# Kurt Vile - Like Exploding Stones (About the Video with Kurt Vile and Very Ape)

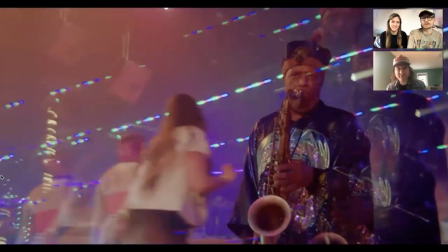3:47 shout out to bob for these trippy effects that he was just stumbling on this is an camera thing we put a kaleidoscope filter
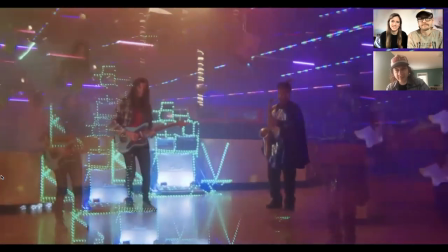3:54 James Stewart I couldn't believe we got him yeah he's
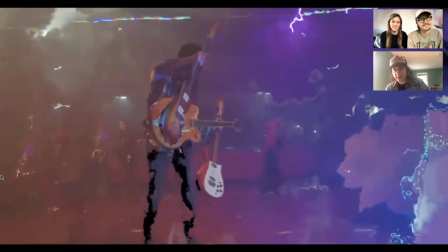4:02 a legend oh man this was my one
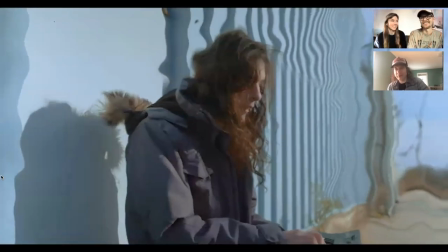4:10 main idea I wanted to hold three guitars out of nowhere different than
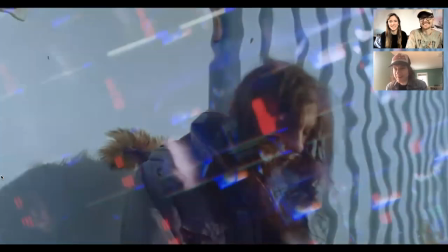4:17 the ones I was using one I was using all day
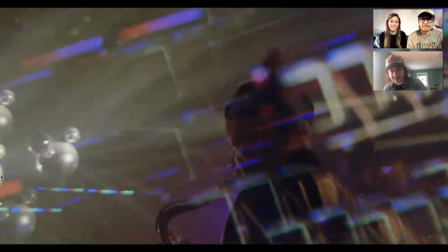4:23 Based on a photo that's on the back of the record, actually.
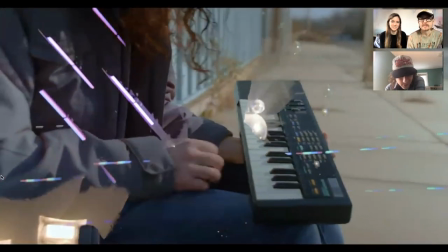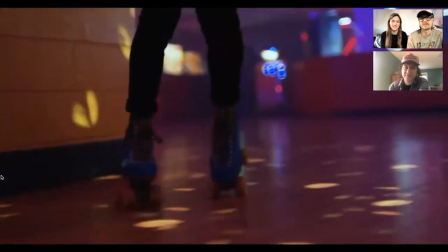4:32 James is such a pro, too. Didn't, no, not, like, this was all happening so fast.
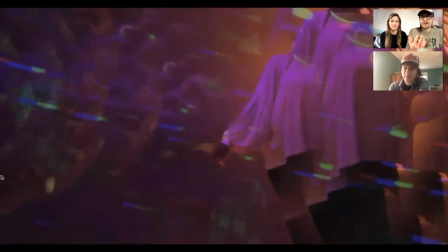4:38 He didn't question, like, what are you guys doing? What do you need me to do or anything? It was just like, he heard the music cue and he just played.
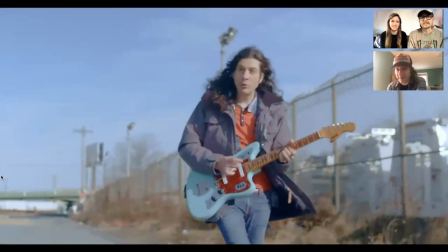4:45 Yeah, he's a pro. He's there for the gig. It's no nonsense.
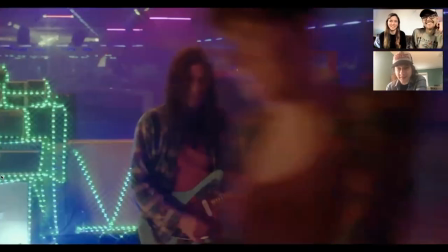4:51 It's intimidating, but, like, he's not mean. He's amazing.
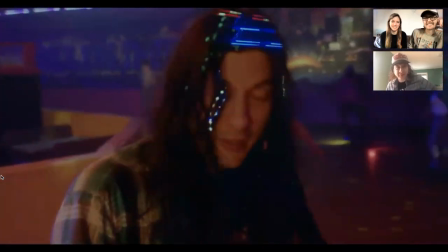4:55 He's actually shy, I think, which, you know, so am I, like, he's unreal.
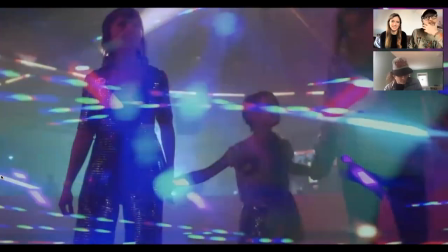5:01 I can't wait to play with him again. Yeah, I saw there on some of your tour dates in Philly and New York.
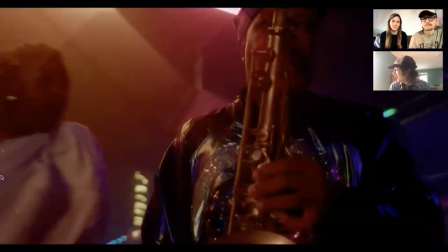5:09 Oh yeah, Sun Ra, yup. I also just mean James in particular.
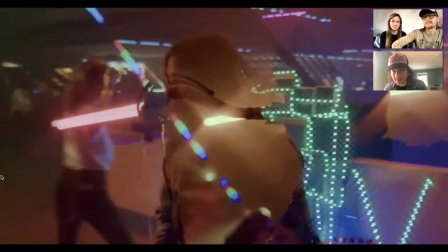5:14 I just can't wait to play with him.
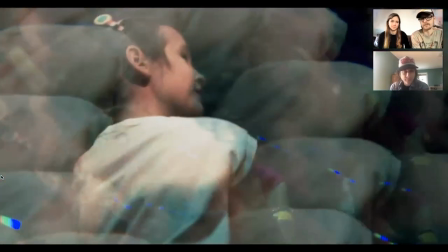5:20 One of the things we were doing to achieve kind of a trippier effect besides like the Kaleidoscope lenses and the filters and the colors is,
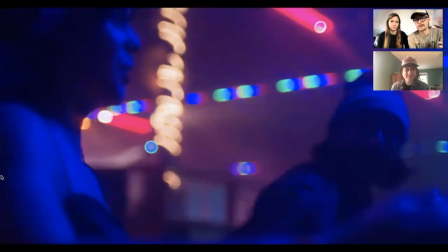5:29 we were playing the song at twice speed and having you lip sync to the song at twice speed.
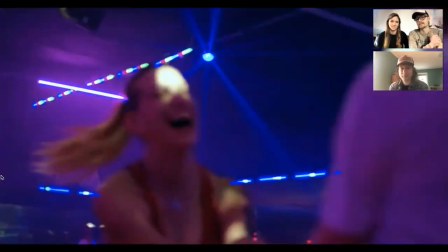5:34 So when we slowed it down, it just like has this dreamy feel to it.
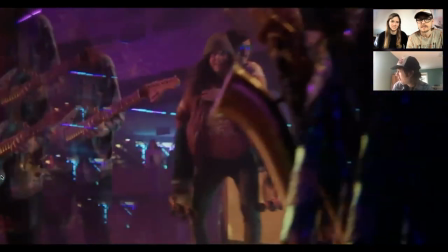5:40 Sure, I love that trick. And yeah, I feel like from now on, you never know which one you need.
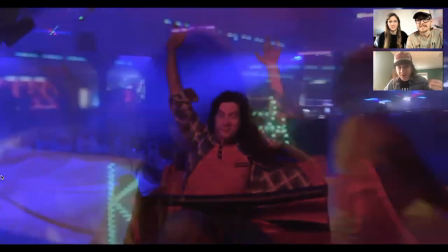5:48 You usually need both.
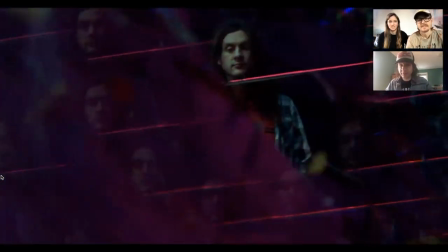5:50 It's like, you almost got to do it fast, do your video fast and then do it regular speed because you're gonna want the options.
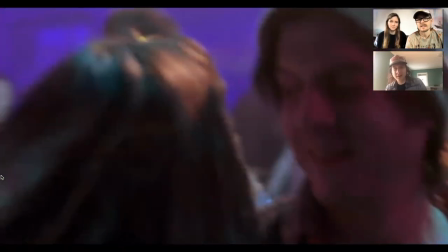6:00 But that, yeah, all slowed down here. Unbelievable, this scene makes me cry.
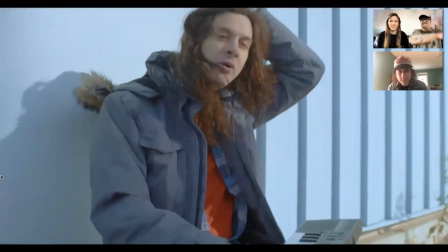6:06 Yeah, that's one of my favorite shots. And with Sam's brother's shot before that.
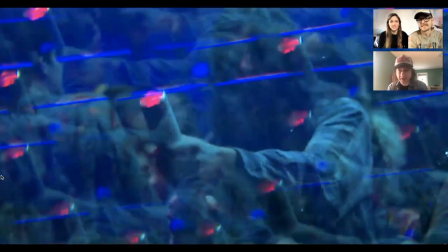6:12 Yeah, no, that's Rennie's kids. That's Rennie's kids?
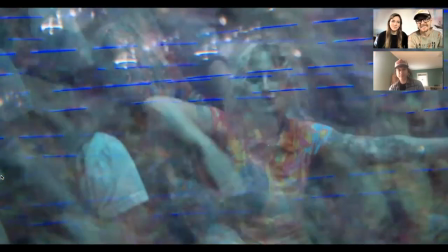6:16 No way. My God, that's so funny, I didn't know that. And I love that Suzanne wore like a disco ball out.
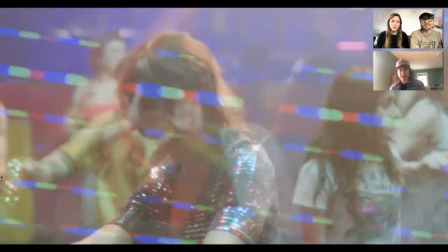6:24 Oh, that was incredible. She was definitely the belle of the ball right here.
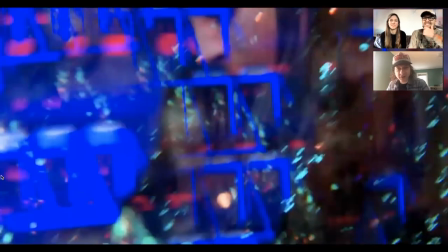6:28 Yeah, Haine, the one with the big smile that's usually with Suzanne, but she has like this iconic smile at one point.
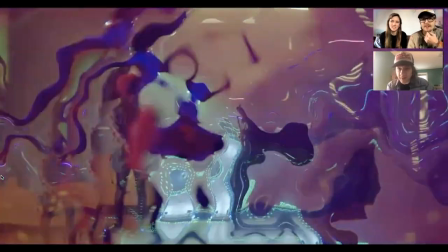6:35 She brought it, she visited from New York. She's Suzanne, our oldest friend from, one of our oldest friends from New York, Haine.
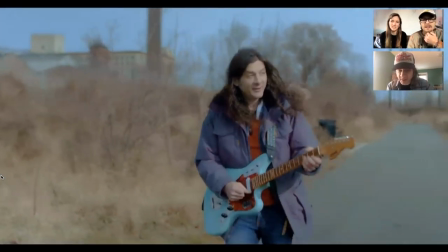6:43 And she's also a great artist, Haine Co. She's a really hot artist in New York right now.
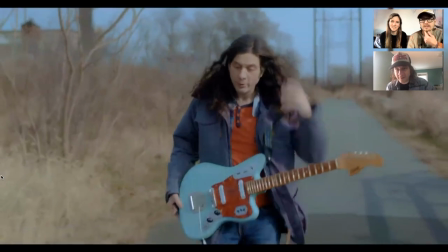6:49 Oh cool. She showed up with that outfit and dressed up the girls all sequin-y and
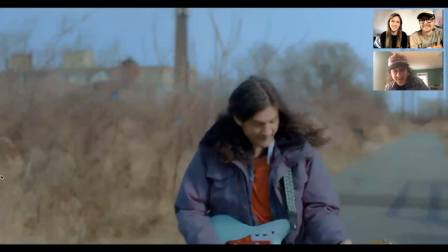6:54 yeah here we go here's my favorite scene here's my favorite shot when it fades out.
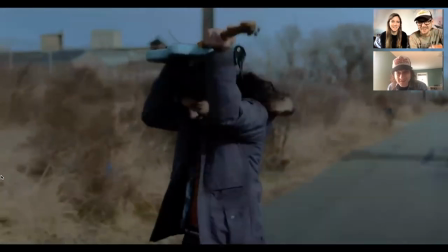7:00 Yeah you just hit a little wink there we are. What an amazing video. You guys made an amazing video. You made an amazing song. This is a case where the video makes a song better. I feel like, or like they both make each other better, I guess, but it's weird. It's beautiful. It's, it's, yeah, it's, uh, honestly, I never had so much fun making a video and it turned out incredible. I, I can't wait till we're definitely going to, we're definitely going to be working together again on some other things. We have things planned, but I was thinking like, if we're going to do something for you, it really has to honor you.